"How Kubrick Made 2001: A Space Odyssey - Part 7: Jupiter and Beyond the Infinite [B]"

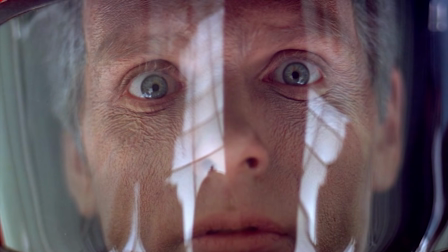You might recall hearing some alien sounds echoing around the room that Dave finds himself in.
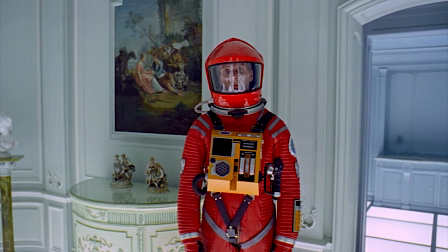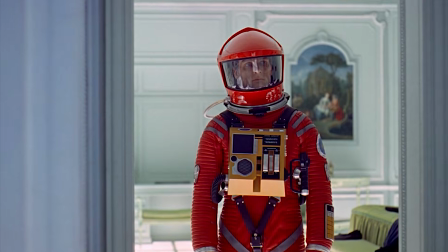There's a time when we might have actually seen the aliens as well. Clarke had written a draft in which we would see Dave make contact with an alien.
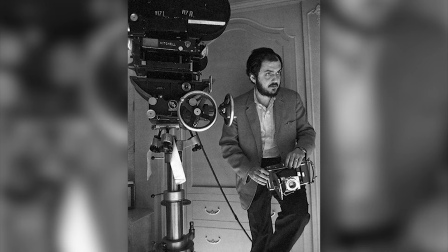From the earliest days of pre-production, Kubrick had commissioned hundreds of alien concepts from a variety of sources,
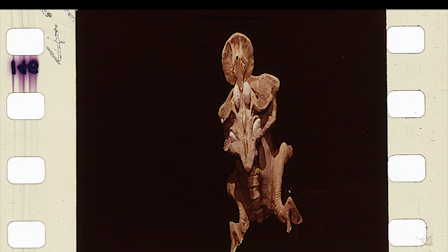and it was reported that no aspect of the film had been more rethought and revised. Wally Gentleman said in one treatment the alien was to come along and take Bowman by the hand.
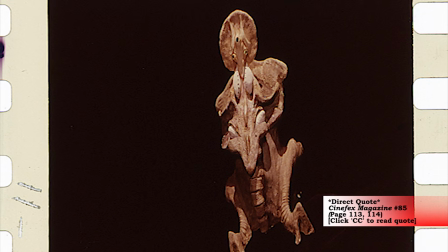It was going to be a towering insect-like creature, rather light and vaporous.
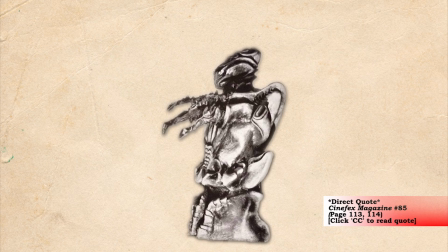One logical way to do this would have been to shoot the creature with a variable anamorphic lens to elongate the image onto film.
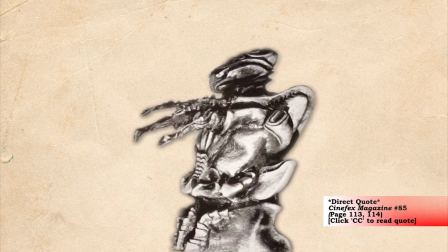With such a lens, you can squeeze the image from side to side and from top to bottom, and you can increase or decrease the ratio of the squeeze.
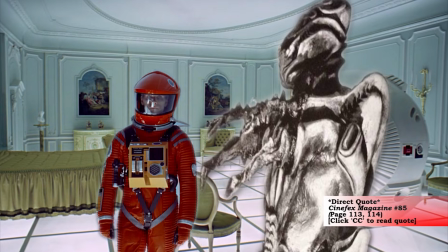Then, by projecting that squeezed image onto a mirror positioned in front of Bowman at an angle 45 degrees to the camera, we could have made the alien appear to be standing right next to him,
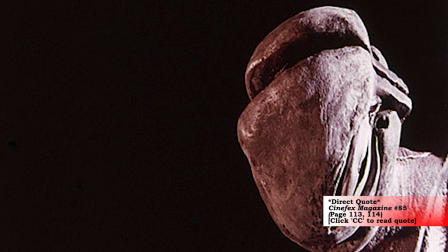and it would have been on the original negative. Quite traditional, really. The technique goes back to the stage arts.
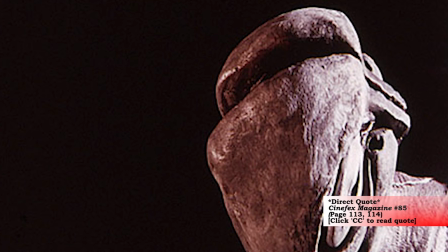There are many other alien concepts, most of them created after I left.
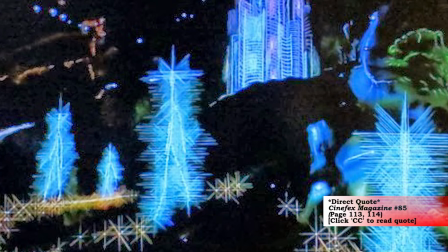One was a cone-shaped thing with P-bulbs all over it, a tall, massive glittering light that looked like a Christmas tree.
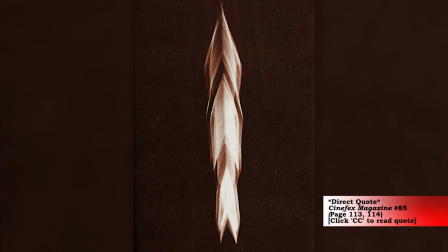Kubrick had Doug Trumbull working on the thing, but Doug was rather contemptuous of the whole idea.
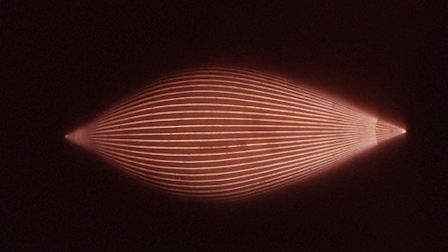In an interview, Douglas Trumbull details some of the many design concepts for the look of the aliens.
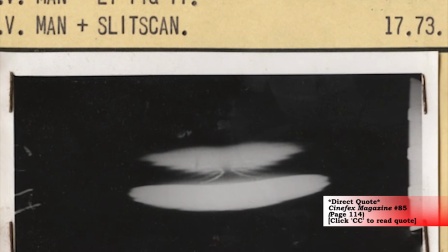I produced quite a few alien effects using video feedback. Video feedback has a strange kind of lifelike quality to it.
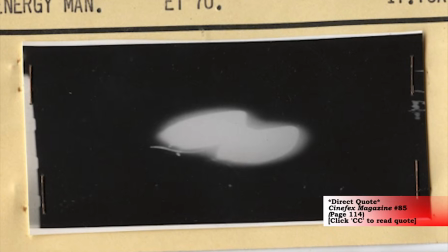So I made a video feedback system for creating totally non-humanoid shapes and shapes of pulsating light.
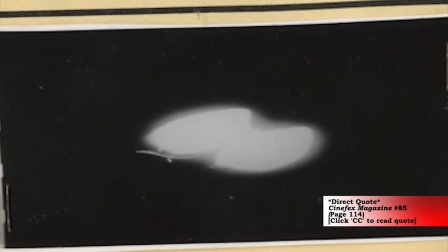I also created some aliens using the same concept as the City of Light, only rather than having a lot of little light bulbs,
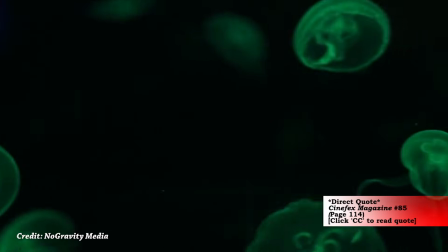I put together a kaleidoscope projector that produced varying diameter shapes, and then multiplied those 4 facets and projected them onto a piece of white cardboard.
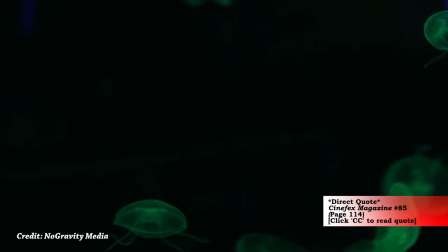As this thing moved in space, it would create a light image of variable volume that would be somewhat humanoid in shape.
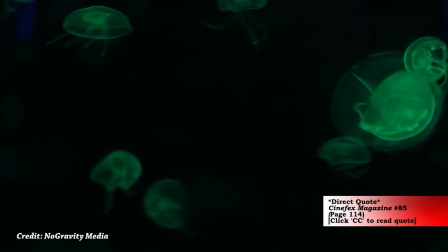By changing the patterns in the kaleidoscope from a small diameter to a sudden larger diameter,
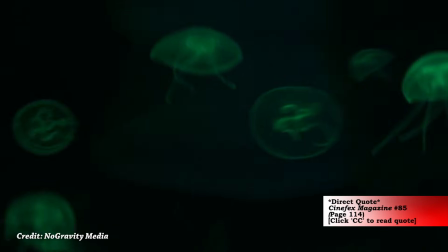and then tapering down and going into 2 thinner diameters, I could roughly change the shape of a head,
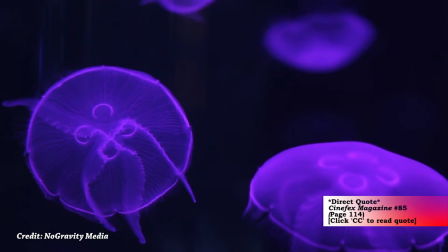shoulders, arms, body, and legs. Yet it was all just volumetric light that looked sort of like a jellyfish, transparent luminosity.
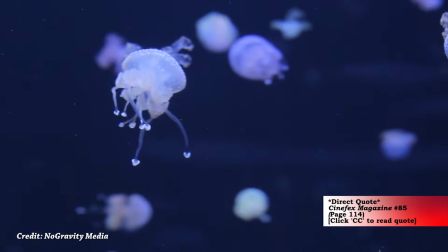There are things about it that worked and things about it that didn't, such as it was very difficult to get these light characters to move or articulate. It just got to be terribly complex. Brian Johnson shares his experience working on another alien concept.
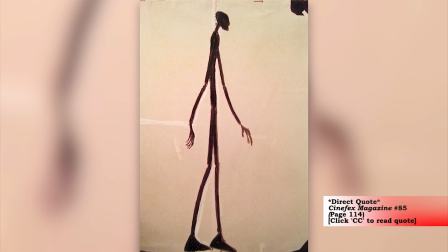At one point, Kubrick wanted something like a Giacometti sculpture, humanoid in shape but very thin and distorted.
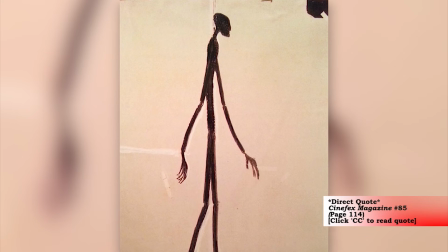So I got involved with producing a suit of light with about 5,000 tiny bulbs wired to it.
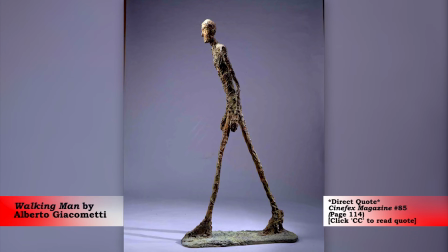The idea was to put one of the dancers we had choreographing the ape sequence into this suit, which was made out of black velvet, and then photograph him with star filters on the lens and various other things. The lights alone would define the creature. Then we were going to try and squeeze the image in some way and distort it so that we would have this weird creature that would float about. I worked on that for quite some time.
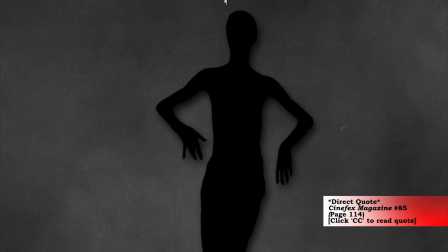We also went through a variation of that idea, utilizing a black velvet suit with a whole series of front projection dots that we projected images onto.
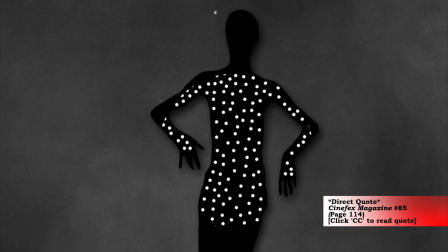The thinking was that without thousands of P-bulbs wired into his suit, the dancer would have much greater flexibility of motion, but all this was near the end of production and it never got cut in.
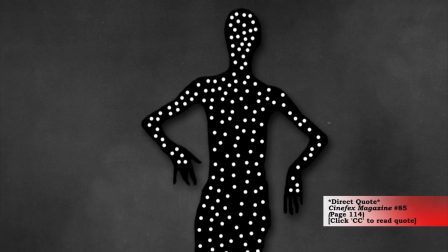I don't think it was quite what Stanley wanted.
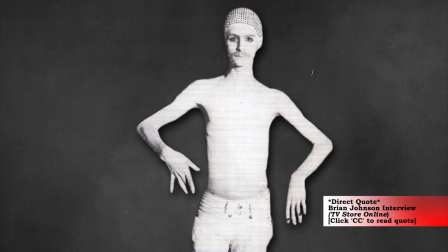In a later interview, Johnson said, "I also recall helping Dan Richter dress up in a bodysuit because Stanley had wanted to try and film an alien. And Dan was dressed up and I had to put all of these little balls onto his suit. I know that we did some tests of that, but in the end, that didn't work either." Right, even at the end, one of the last things we were doing is they were painting me white and putting polka dots all over me and putting me on polka dot fields and shooting me with high contrast film so that it would like just lights moving in a field of lights. We were trying to create aliens right up to the very end, but Stanley never used them.
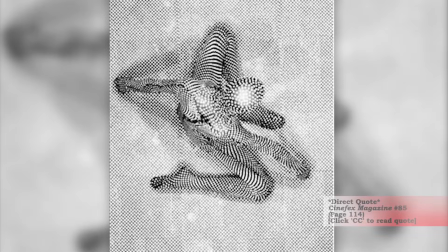Stuart Freeborn recounts an optical effect they were testing out. Stanley came up to me one day and he said, "I've got an idea, what if we do a kind of optical illusion?"
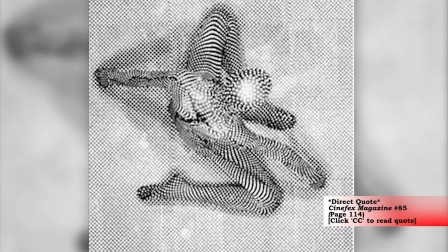He had seen a dotted pattern somewhere in front of a dotted pattern background,
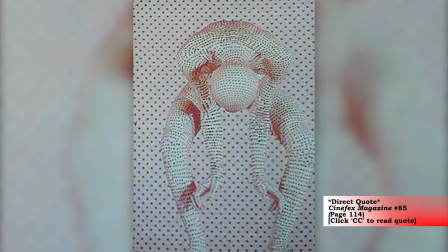and the result was something that was virtually invisible, yet somewhat visible because it was on a different plane than the background.
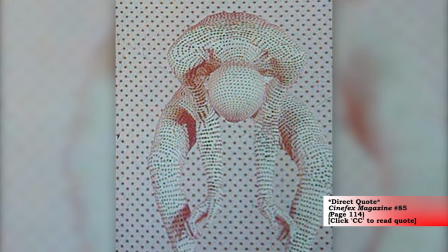It was an intriguing idea, and Stanley asked me to begin working on something along those lines.
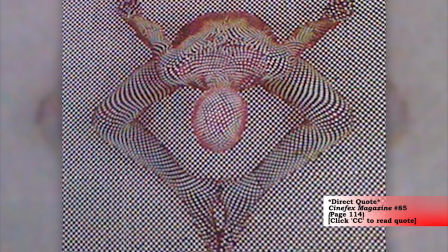So we got a performer and I made a white bald cap that fit him nice and tight. Then I put black round spots evenly all over it.
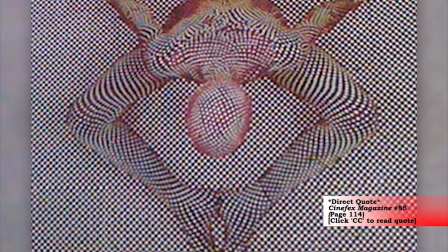I did the same thing on a pair of tights that covered the rest of his body.
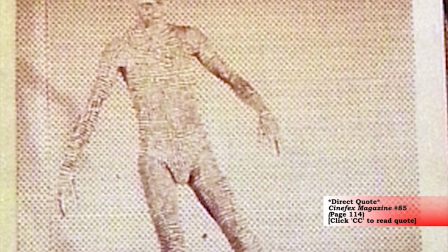We got the largest paper hole puncher we could locate and stamped out perfect rounds of black paper, which we glued all over his white form.
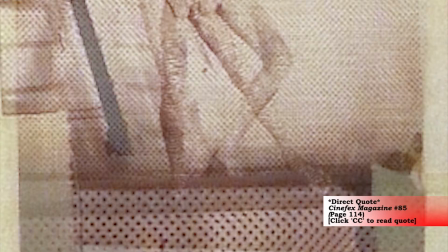Right over his feet, all down his legs, everywhere. Then we stood him against a white background with the same size black dots all over it.
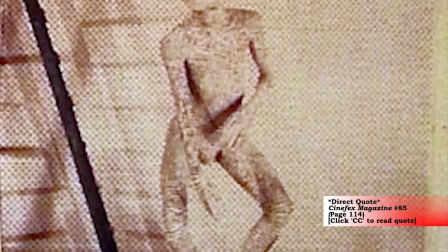The effect was stunning. Standing still, he would disappear into the backing, but when he moved, you could just make out a shape.
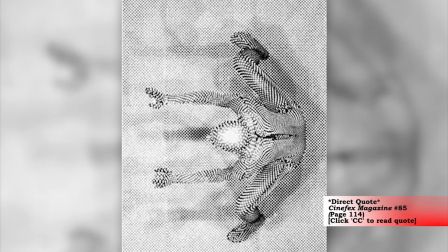It was an amazingly weird effect, quite extraordinary,
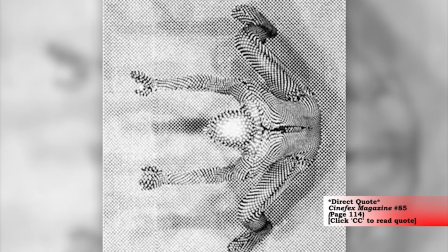but I don't think it really fit the movie. I could never see how Stanley was going to use it, and of course, he never did.
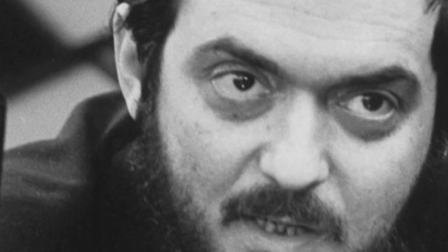In an interview with Playboy Magazine, Kubrick alluded to the possibilities of what the aliens could be.
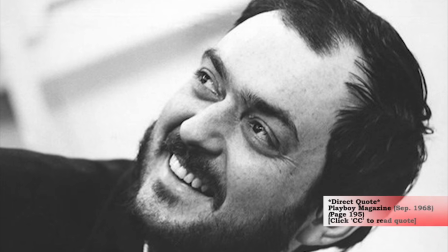He said, "When you think of the giant technological strides that man has made in a few millennia,
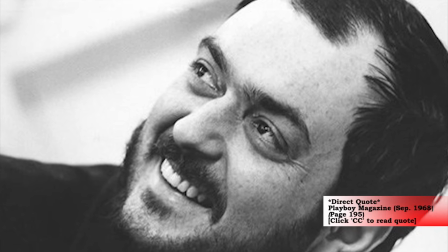less than a microsecond in the chronology of the universe, can you imagine the evolutionary development that much older life forms have taken?
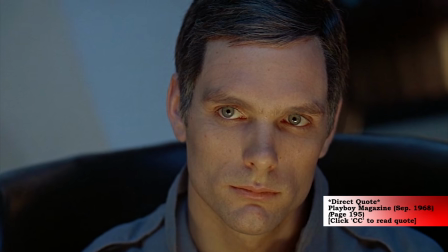They may have progressed from biological species, which are fragile shells for the mind at best, to immortal machine entities.
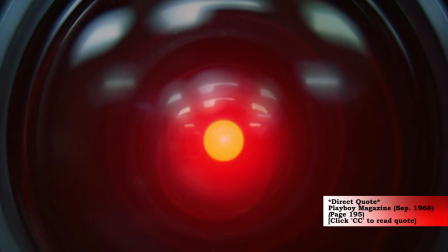And then, over innumerable eons, they could emerge from the chrysalis of matter transformed into beings of pure energy and spirit.
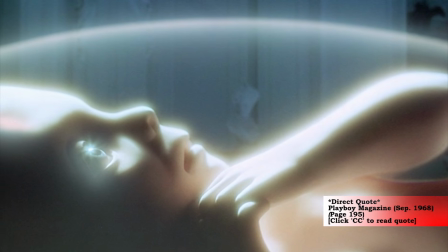Their potentialities would be limitless, and their intelligence ungraspable by humans."
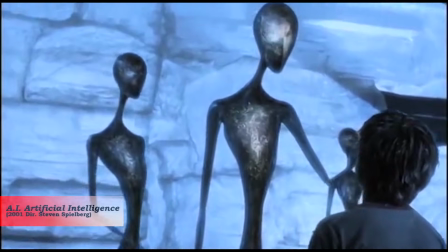Kubrick had done extensive pre-production on the film AI,
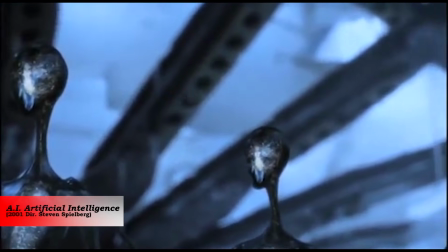and at one point was planning to direct before deciding that Steven Spielberg was better suited to direct the story, and he would produce.
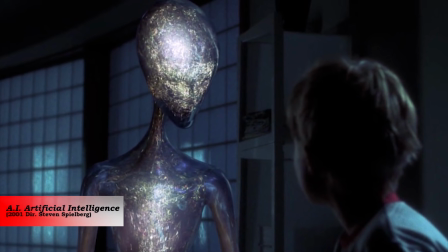The treatment to the film featured hyper-advanced robotic entities, much like what Kubrick was describing for the Playboy interview.
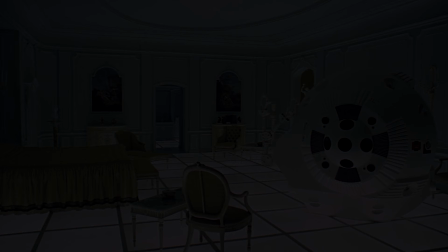Perhaps this is close to what Kubrick had in mind for the aliens in 2001. After traveling through the Stargate, Dave finds himself in a strange room.
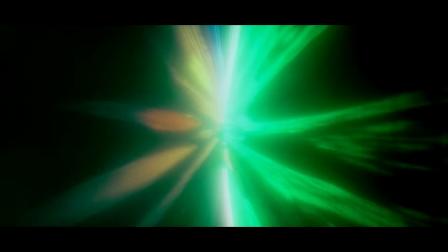Kubrick plays this scene perfectly. We had just gone through about 10 minutes of psychedelic colors and abstract imagery, and now we are in a Baroque-style room.
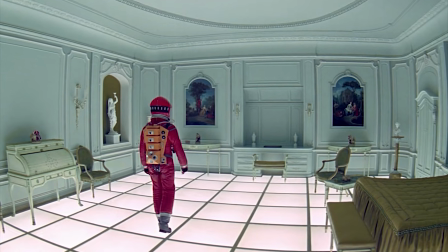Kubrick knows very well that the audience is confused, and yet, he has them in the palm of his hand.
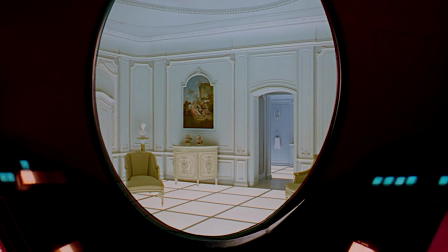He waits, forcing us to soak it all in, and contemplate the mystery of it all.
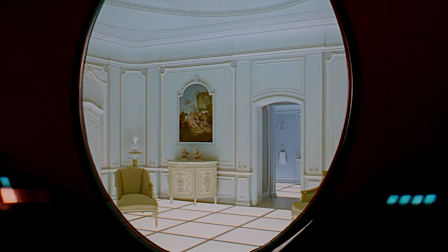The sound design adds so much here. The overwhelming soundtrack becomes understated.
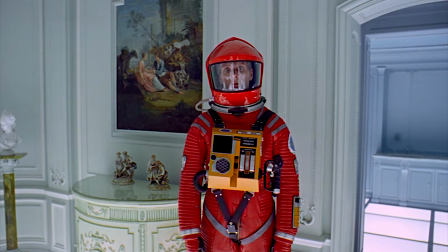The imposing score is replaced with tones and distant noises.
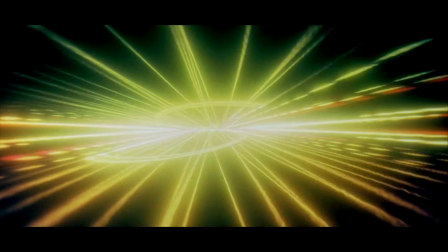The Stargate sequence went hand in hand with the large, awe-inspiring composition, but here, with the wide shot of the EVA pod in the room,
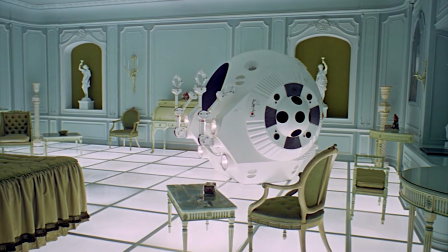we become more analytical, and Kubrick plays into that by removing the music and having strange,
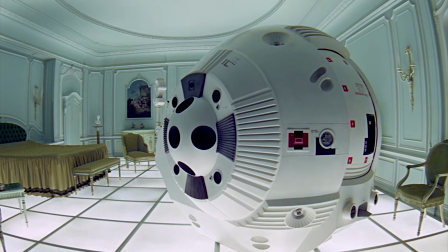indefinable noises echo from beyond the walls of the space. We are trying to figure out what is going on, and the sounds highlight the fact that we know nothing.
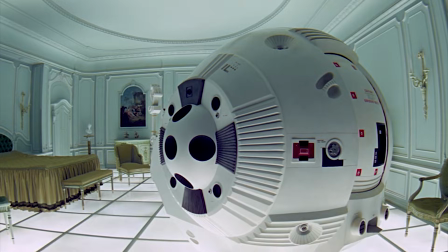Are they the voices of the aliens?
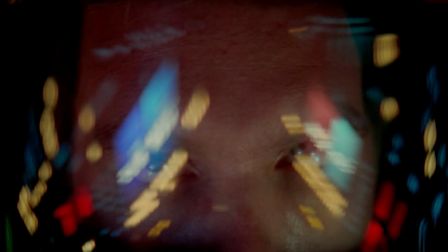Kubrick very slowly brings in the sound of Dave's breathing, which would have been what Dave had been hearing throughout the Stargate sequence, but it wouldn't have worked cinematically.
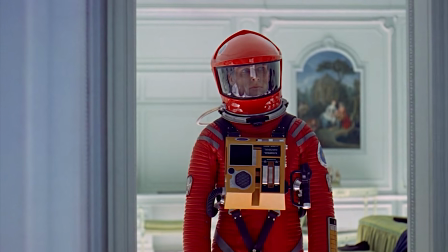Here, it brings Dave back into the film as a character who can take actions.
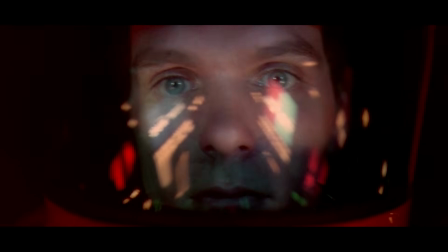During the Stargate sequence, Dave was a passive observer, much like the audience, but in the room, he can move about and make discoveries.
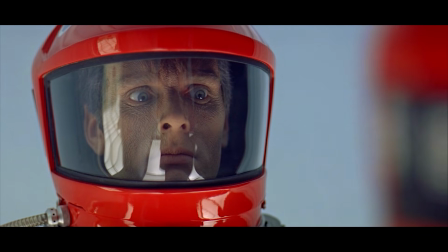I think some of the sound design in this scene accomplishes what Kubrick would later use sound design for in The Shining.
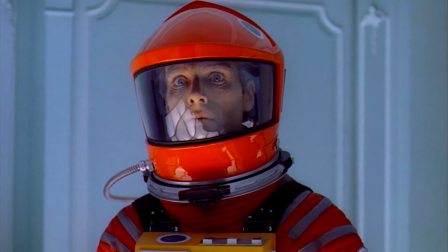It's not as jarring, but it creates a sense of unease, along with the mystery of it all.
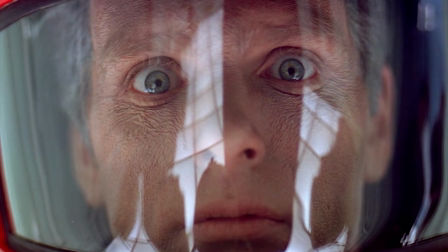Dave is at the complete mercy of whatever is causing this to happen, and he is at the mercy of his own understanding of what is happening.
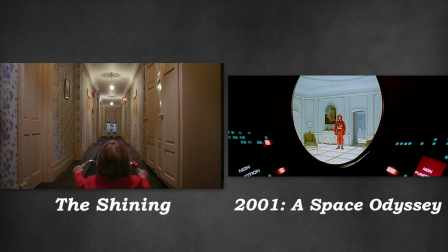We also get similar shots of humans introduced at a long distance from the camera, causing us to recognize the shape of the out-of-place person, and yet, the distance keeps us from determining whether or not they are a threat. I also really like the other layer this scene adds outside of the diegesis of the film.
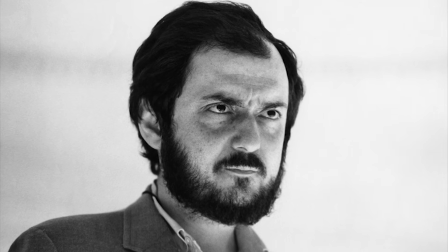Kubrick himself is seen as a mysterious figure,
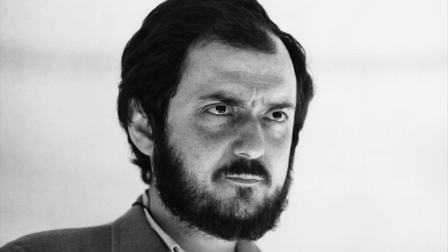and the recognition that he created all of this and what will happen next gives him the same godlike power over the audience that the aliens have over Dave.
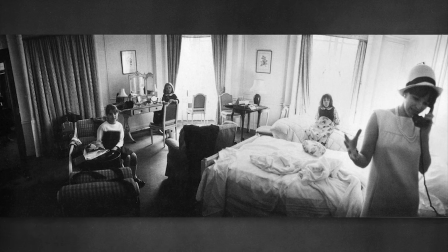The look of the room was based on the Dorchester Hotel in London. When Kubrick's family arrived at the Dorchester Hotel in London in 1965 during pre-production,
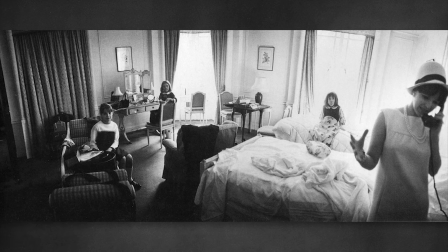Kubrick took these photos with a 35mm wide lux, which had a 26mm lens that gave almost a cinemascope effect.